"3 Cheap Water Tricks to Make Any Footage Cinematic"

I can't believe I'm standing in a home depot buying gardening accessories with Ted Sim from Aperture.
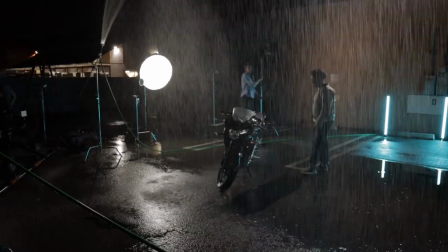Well, the world is a weird place. There's all kinds of things you can do with it and it is really inexpensive.
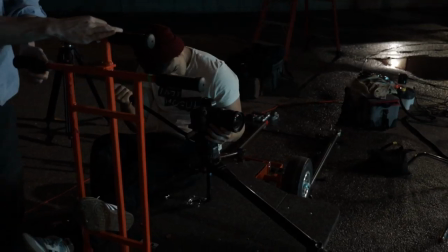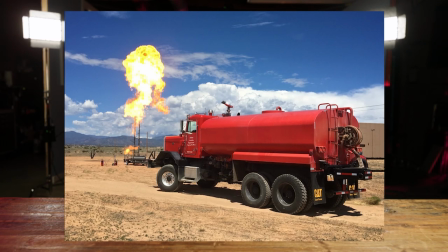All right, Indie Muggle, we're gonna talk about something. This right here is a truck that basically all Hollywood filmmakers have used. Unlike most production vehicles, it's not filled with stands or lights or costumes. In fact, this whole vehicle is actually filled with just one thing, water. So, regular ordinary water. So, what is the deal with this thing? How is regular ordinary water getting used on so many film sets? And if it's so important, how can indie filmmakers start using it today? Well, I'm Ted, it's nice to see you again. This is Indie Mogul, and let's do this.
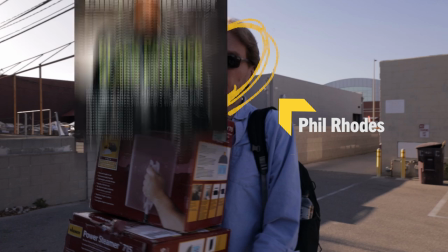So, to find out the answer to our question, I called up my friend, Phil Rhodes, a writer for the American Cinematographer, to come and actually let us know what's the deal with all this water. A lot of the time, if you're watching car commercials also your favorite sci-fi movie. One of the things you often see is that things are covered in water.
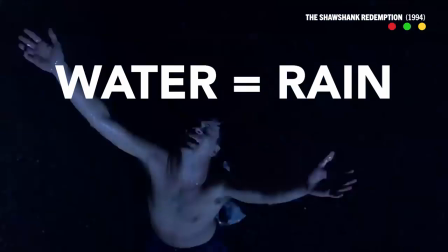Okay, so I get it. Water gets used to create rain. But here is my main problem. When I visit high-end film sets, sometimes they have tankers and they're shooting scenes that have nothing to do with weather or precipitation.
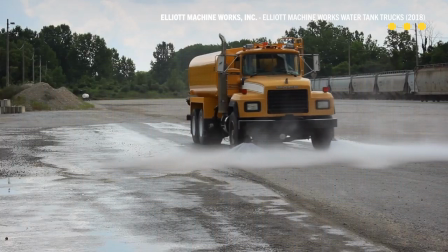In fact, sometimes I'll see tankers, even in full daylight. What effect is being used that's worth bringing out a full truck, an operator, and who knows how many gallons of water for?
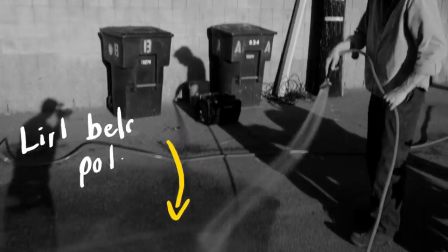So now this is just a small portion of our discussion with Phil. If you wanna hear the full discussion, make sure you tune into the podcast link. We're gonna put that down below. So why are we talking about water today? Water is a kind of inexpensive way to make things look better.
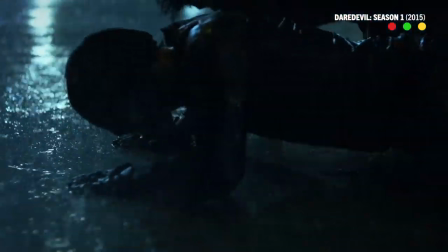The amount it's used is enormous if you start looking at it. People don't see it because you think, oh, it's raining, it's raining, and the streets wet, the streets wet. You don't really see it. It makes things higher in contrast. It makes things shine. It brings out texture in things. What specifically are the functions or the ways that we can use it to kind of enhance our scenes? Well, there's three things that spring to mind. I mean, just wetting down the ground. number one wet downs if you cast water on anything a person
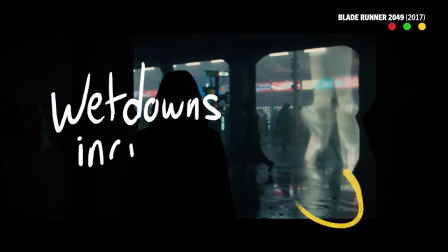a roadway it decreases the diffusion of the light to put it in technical terms it makes it more specular so you've got either a shine or not you either see a reflection of the light source or you don't you look at scenes from blade runner where the guy's hanging onto the edge of the
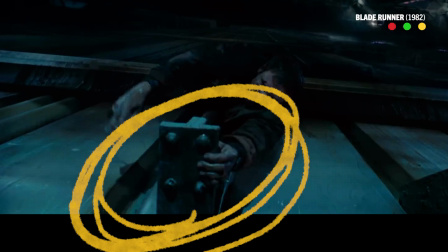roof there's blue highlights on his fingers because you're seeing a reflection of a light this is useful for all kinds of scenarios in fact
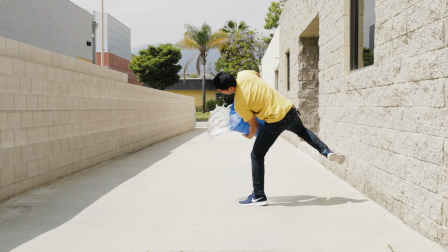the most common place that i've seen this used for is using water to help darken overexposed sad ones
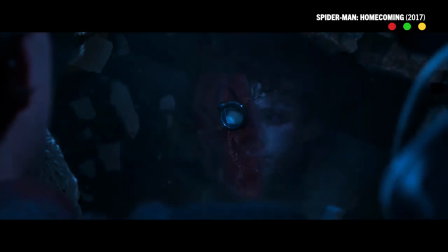number two reflections if you want to be able to see a reflection of something then you need a pool of water it needs to be something reasonably unbroken um of course you know if you
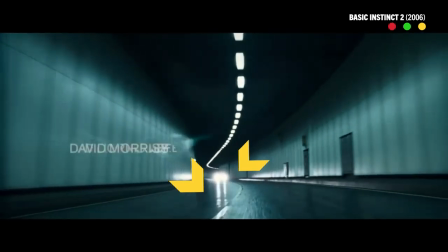went down your roadway you're going to see a reflection of the car headlights up ahead and as they come around the corner and it'll shine on the
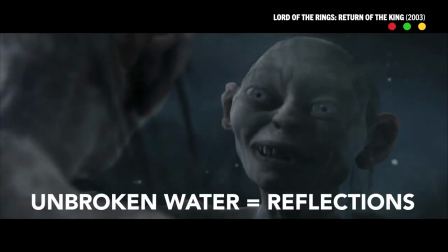roadway if you want it to be a visible reflection then of course you need a solid unbroken pool of water it needs to be fairly still yeah what you're seeing is reflection people say what brings out texture in the roadway what it actually does is you're seeing
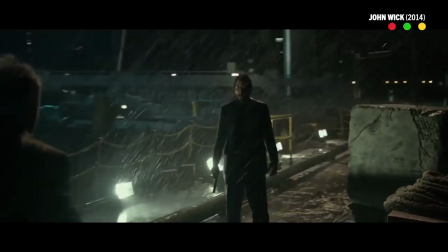reflections of all the things that are beyond the roadway skipping off them all the things that are being backlit essentially are bouncing up. Yeah, if you've got a light that's beyond what you're shooting, it's coming off the right way and bouncing up towards you. So the idea of revealing texture and seeing reflections is kind of the same thing when you get into it.
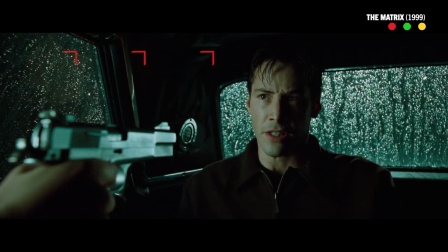One of the tough things about doing that is if you're in a car or a house and you want
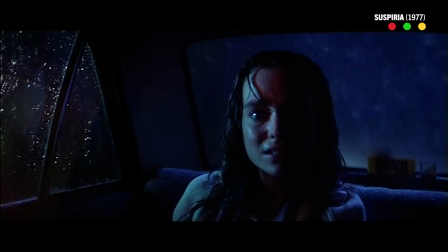that sort of water on the windows, it's doing it without creating a lot of noise and destroying the dialogue recording. It's quite hard to do. The other thing you can do that's fun, which we don't have an example of, is put hard light through that, like from a Leeko. And then you of course you get the projected shape of the water coming down the wall Which is a particularly pretty thing You know,
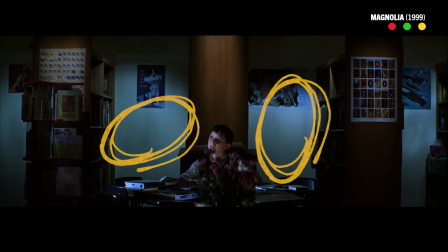there's a sort of trope that you get in movies where someone's asleep in bed in the rainy city And they get the projected effect of the water water.
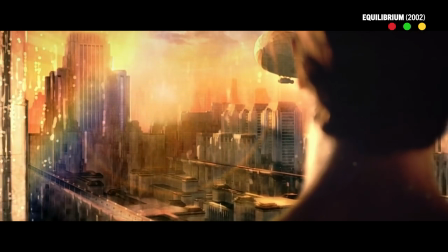Yes The easy way of doing that actually is to shoot some water on glass as a video clip and play it back on a video projector Water can lie on the ground. It can fall down Because you boil it and you've got steam finally we've come to our last and final effect caused by water steam now Now, I know what you're thinking. Ted, are you asking me to boil water on set?
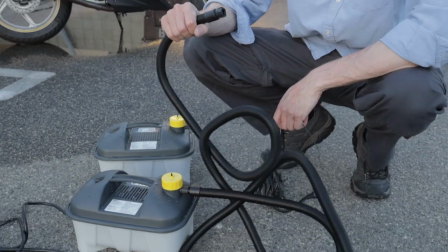I mean, how on earth am I going to do that? These things right here are strippers. Wall strippers. Wallpaper strippers?
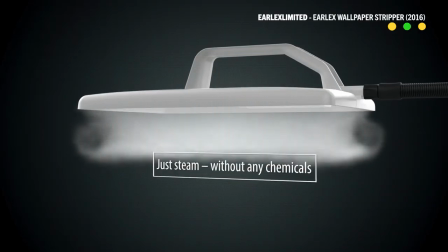And as dumb as they sound, apparently they're actually the industry standard for creating steam. While I understand that steam can be used to create beautiful images in the same way that maybe fog or haze can help enhance a frame, in that case,
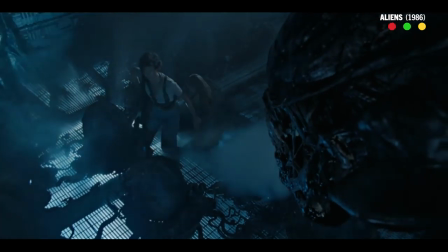why not just use fog or haze? Well, then the steam doesn't hang around. You turn the steam off, it billows and it goes away.
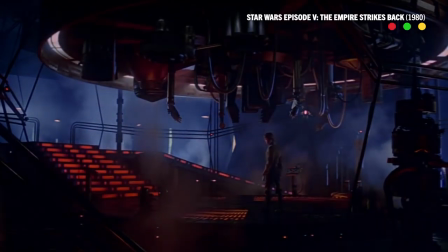It's quite power-hungry, but it is pretty inexpensive. And, you know, if you've got your action heroes striding along the corridor, bursting through the clouds of steam, it looks great. The only thing to be aware of is, if you're doing an exterior scene, it depends, the weather will affect it. In cold weather, it's much more visible, and you get a sort of 20-foot, 30-foot column of, you know, rising vapor off this thing.
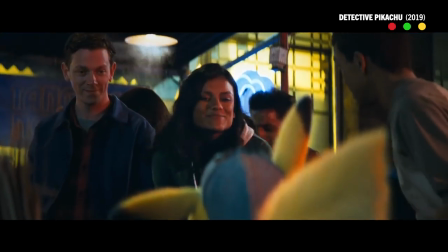Steam is invisible. What you're seeing is the water vapor after it condenses out of the air.
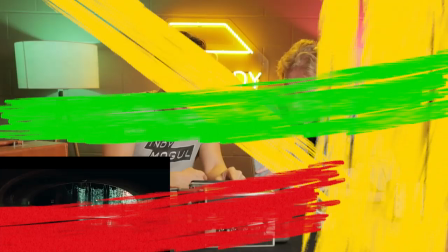So if the air is warm, it doesn't condense and therefore it's just invisible so this shot right here I mean it would be so easy for all this on the bottom here just to go totally black See that little hot highlight right now right at the bottom of the screen there
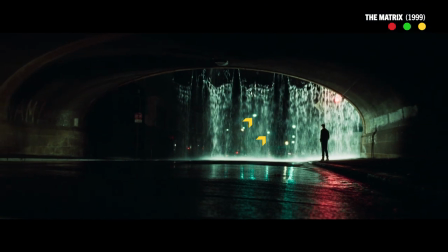That would have been calculated. I mean that's a reflection I think of this for this light up the top of these leaves a practical street I see these lights right here. Yeah And you know if you move the camera to the left or right you would lose that highlight because that's only going to be visible when there's a straight line between us, that spot on the ground and that light.
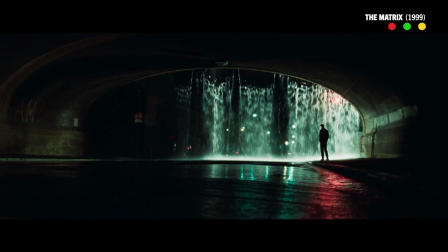That's been chosen. That's not by chance. Neither is the fact that you can see the red, which gives you color contrast in the frame. It all depends on one, the amount of space that you need to wet down, and two, the speed at which your water is going to disappear when applied. But all in all, for a lot of indie filmmakers, I don't think you need it. I don't think you need a truck full of water to wet down a small area. In fact, if you're doing a tight enough scene, I think you'll be good with just a couple of buckets, Maybe a garden hose and one of these wallpaper things. So today we're not just going to talk We're actually going to do it. We're gonna shoot something with wet downs with water We're gonna show you some steam effect and rain effects in motion.
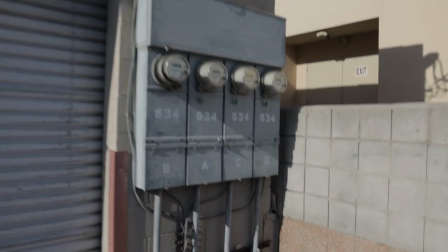So here we go. Let's do this All right, so okay, okay, we got water.
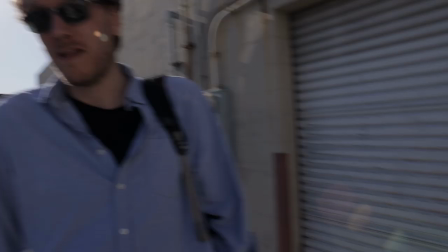There's something here. All right, let's go to Home Depot. Let's go So the first thing that we did was go to the hardware store and pick up exactly what I just mentioned a bucket my one big bucket.
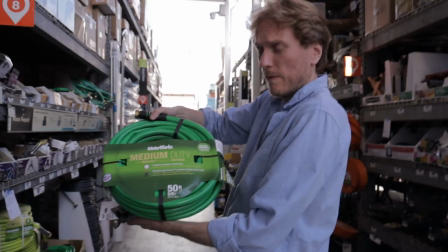Two really long garden hoses. I am hose spokesmodel. Got it. Good, good, good. Wallpaper strippers.
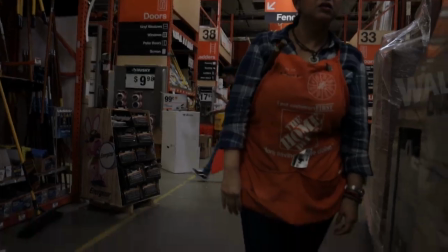Where did we find wallpaper strippers? Wall strippers. Wallpaper strippers. Here's some wallpaper strippers. Wallpaper strippers.
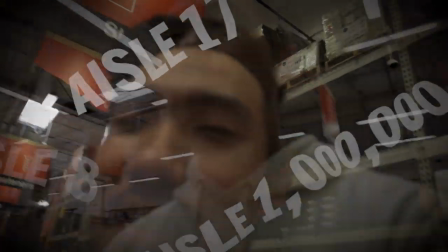Just found out that they might not have wallpaper strippers. Very sad. We'll see though.
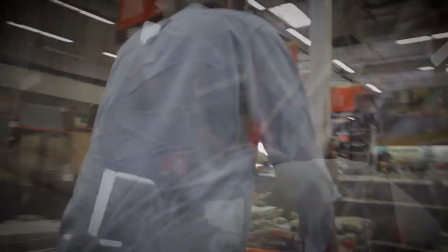Go all the way down to N to 19. N to 17. N to 17. Oh, it's right here. So the power steamer is right here. We're going to go with two because we don't want to burn the building down. They're pretty affordable, honestly. They're It's like $45 a piece, so as far as steaming options go, I'm pretty satisfied with this.
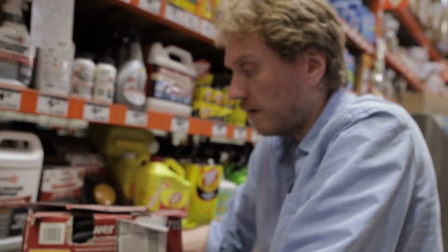And it just takes regular water, right? It does just take regular water. Good. And one of these things.
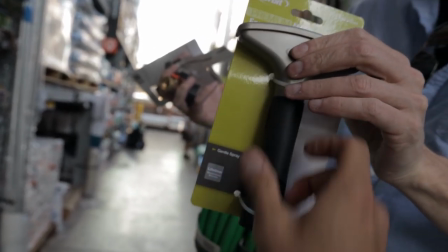Now, the most important thing that Phil mentioned was that if you're looking to try to accomplish a rain effect, you need a hose that can spray at a constant rate with an even spread.
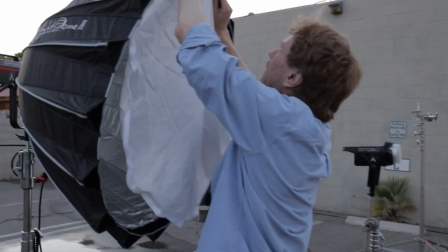After that, we went ahead and we set up our scene. Since we were inspired by Blade Runner, we decided to try and recreate a similar scene using just my motorcycle and our friend Aurelio, who didn't know what this episode was about or that he would get very wet. but shout out to Aurelio, MVP of the shoot. The next thing that we did was begin to wet down our ground.
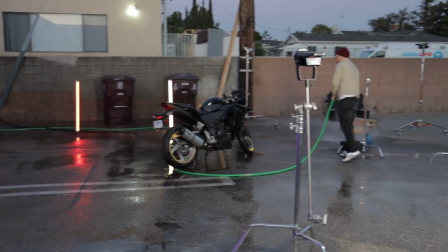Since we were using a couple of pretty simple parking lot spaces, we made a point to try to make the coverage as even as possible and try to avoid creating puddles whenever possible.
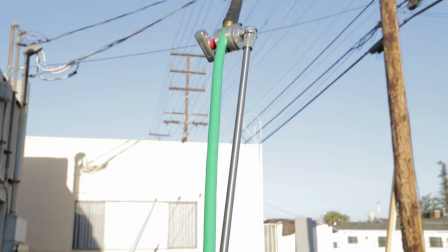After that, it was all about setting up our garden hoses to true traditional C-stands.
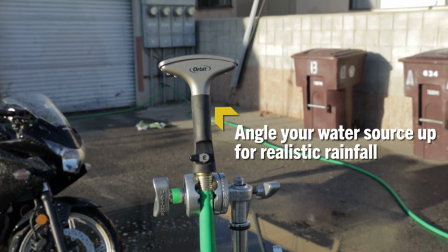We rigged them up straight up on the left and the right of the frame and then pushed water pressure to max power to get the most even and heavy rain coverage that we could.
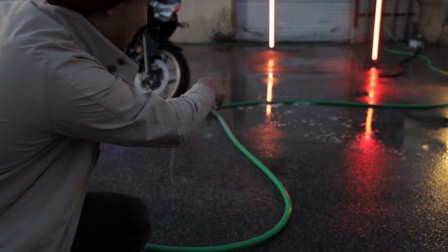Bang, blast in the air at night. Don't get wet, it's way. And voila, not only a perfect wet down, but also a great looking rain effect for next to nothing. Again, whatever the cost of water is, depends on where you are. Kind of expensive here in LA, to be honest.
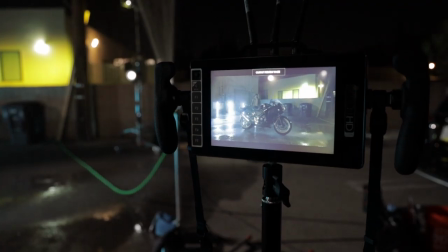After this, we went to work utilizing everything we learned. We set up our frame. In this sheet, we're using a red helium and treating 8K.
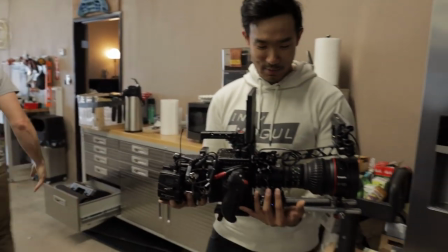Don't get it wet. Thank you, we will not get this. Is it overkill? Yes, but we also wanted to make sure it looked beautiful and I wanted to show the full extent of what this water was capable of adding.